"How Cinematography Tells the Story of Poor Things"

Visual storytelling, specifically in films, follows a rule called show, don't tell. And there are many ways to do so when making a film. In fact, it's something that differentiates films and filmmakers from each other.
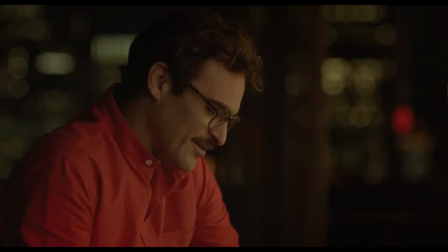A movie like Her uses color to show us the world of the character. A director like Wes Anderson plays with symmetry and blocking to do it.
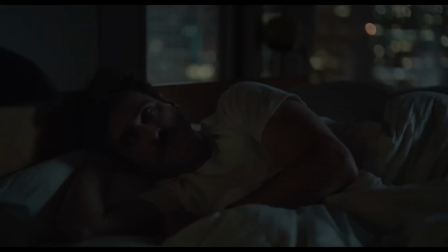So, cinematography is a powerful way to convey feelings and messages to the audience without actually saying it. And today we're talking about one of the most brilliant examples of this in recent cinema, The Poor Things.
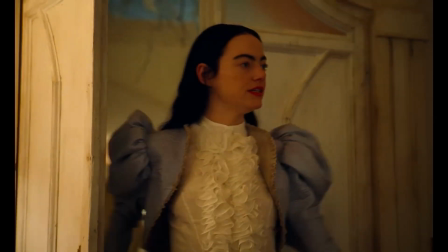No! She's an experiment. Good evening. Her brain and her body are not quite synchronized.
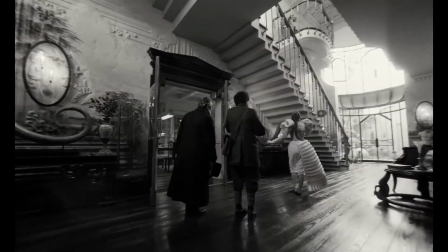But she's progressing at an accelerated pace.
Poor Things is about a unique character called Bella Baxter, who for a specific reason sees the world differently than others.
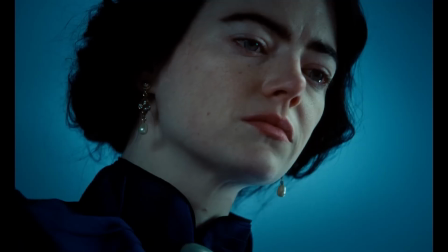So, throughout the film, we follow Bella in her journey and somewhat see the world through her eyes. This required everything in the film to bend towards Bella's perspective, from the set design to costume, makeup, and the cinematography.
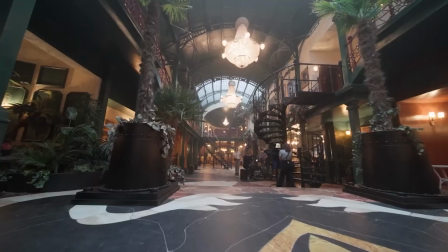Just as Bella isn't concerned with the social norms of mannerism, the way they made the film is also out of the rulebook of filmmaking.
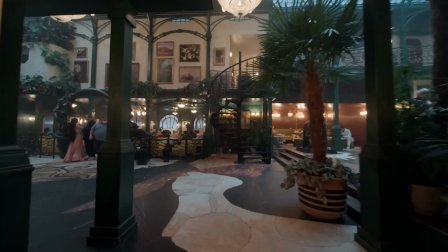They didn't concern themselves with storyboards and try to be experimental with each shot.
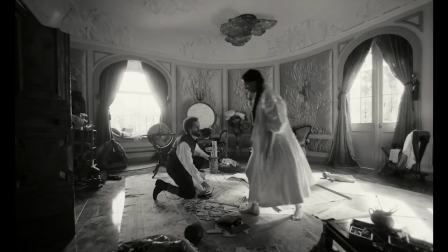They also took every scene from different vantage points to be able to choose the best one in the editing room. The world of The Poor Things is distorted and surreal. As the director Yorgos Lanthimos explains, it's based on familiar things in a familiar period, but like an alternate universe.
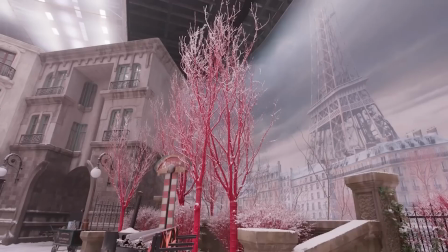That's why they recreated the cities that Bella visits in a different way. Familiar, but not factual.
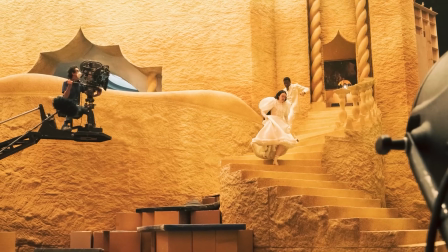To capture this surrealism properly, Lanthimos and cinematographer Robbie Ryan tested a lot of lenses to
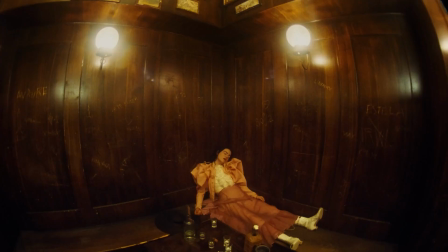arrive at the few that were distinct and close to the surreal aesthetics of the film. They used unconventional lenses like the 4mm optics lens designed for Super
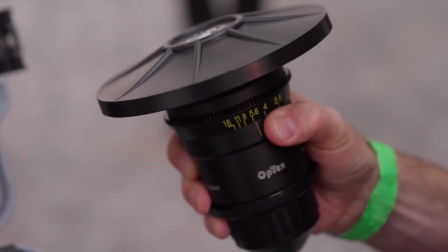16 cameras that creates this crazy fisheye porthole effect right inside the camera.
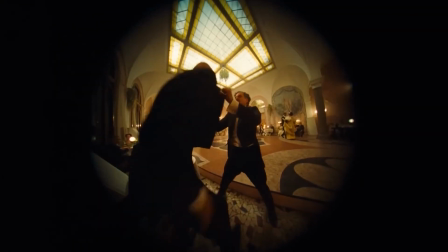What you see here is not created in post, and I think it's one of the strangest lenses they've used. For wide shots, they used 10mm Arri Zeiss lens and
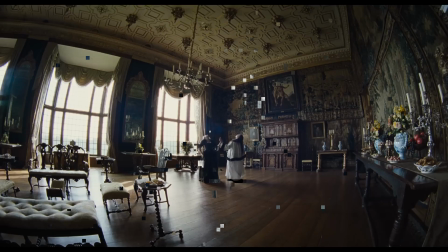8mm Oppenheimer Nikkor lens that creates a look similar to some of the shots of The Favorite, Lanthimos' previous film.
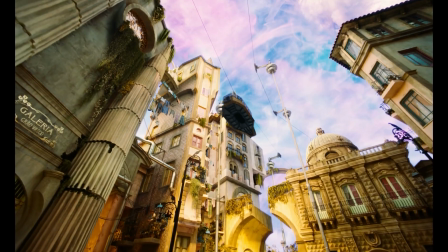These lenses also added to the surrealism of the shot with a unique edge distortion that some might consider a flaw,
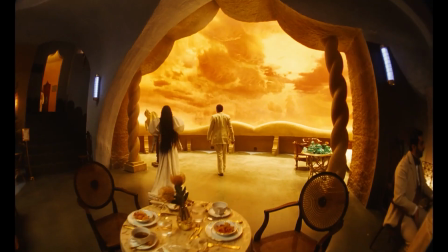but to the director and the world he was creating, it was a perfect choice.
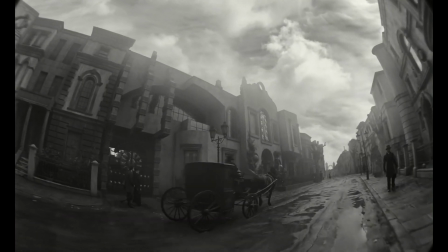Camera movement also looks different on these lenses and adds to the weird aesthetics of it. For the stunning portrait shots of the films, they used 58 and
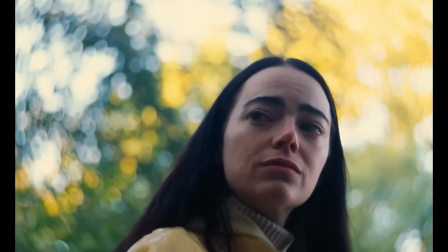85mm lomography Petzval's lenses with a recognizable swirling bokeh that feels like you are in a vortex, as Robbie Ryan describes.
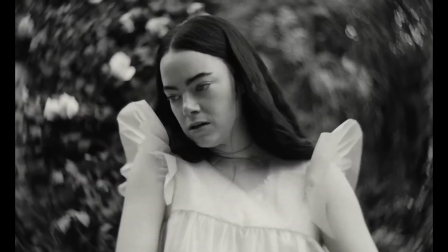These shots intensify the focus on the character much more than a regular portrait lens, almost like the world is centered around them at the moment. Among many lenses they used to shoot the film, there are also zoom lenses, like the industry standard Arri Zeiss
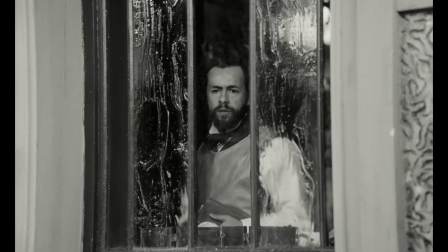16.5 to 110mm master zoom that gave them some interesting zoom shots that they used throughout the film,
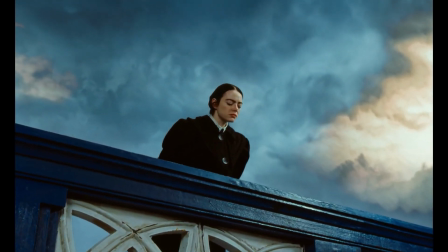more than a few times.
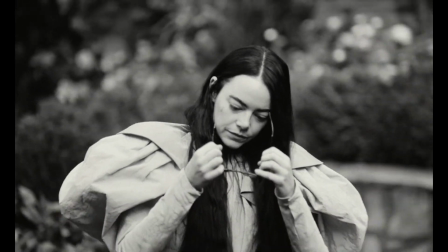All in all, The Poor Things is a film that challenges viewers' expectations and forces them to see the world through a distorted lens,
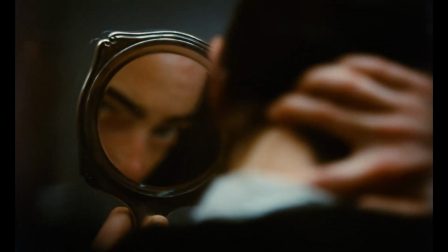much like Bella herself, coupled with a storytelling method that is the signature work of its director Yorgos Lanthimos. You can read more about his other works and his approach to filmmaking by visiting postpace.io/blog. Thanks for watching.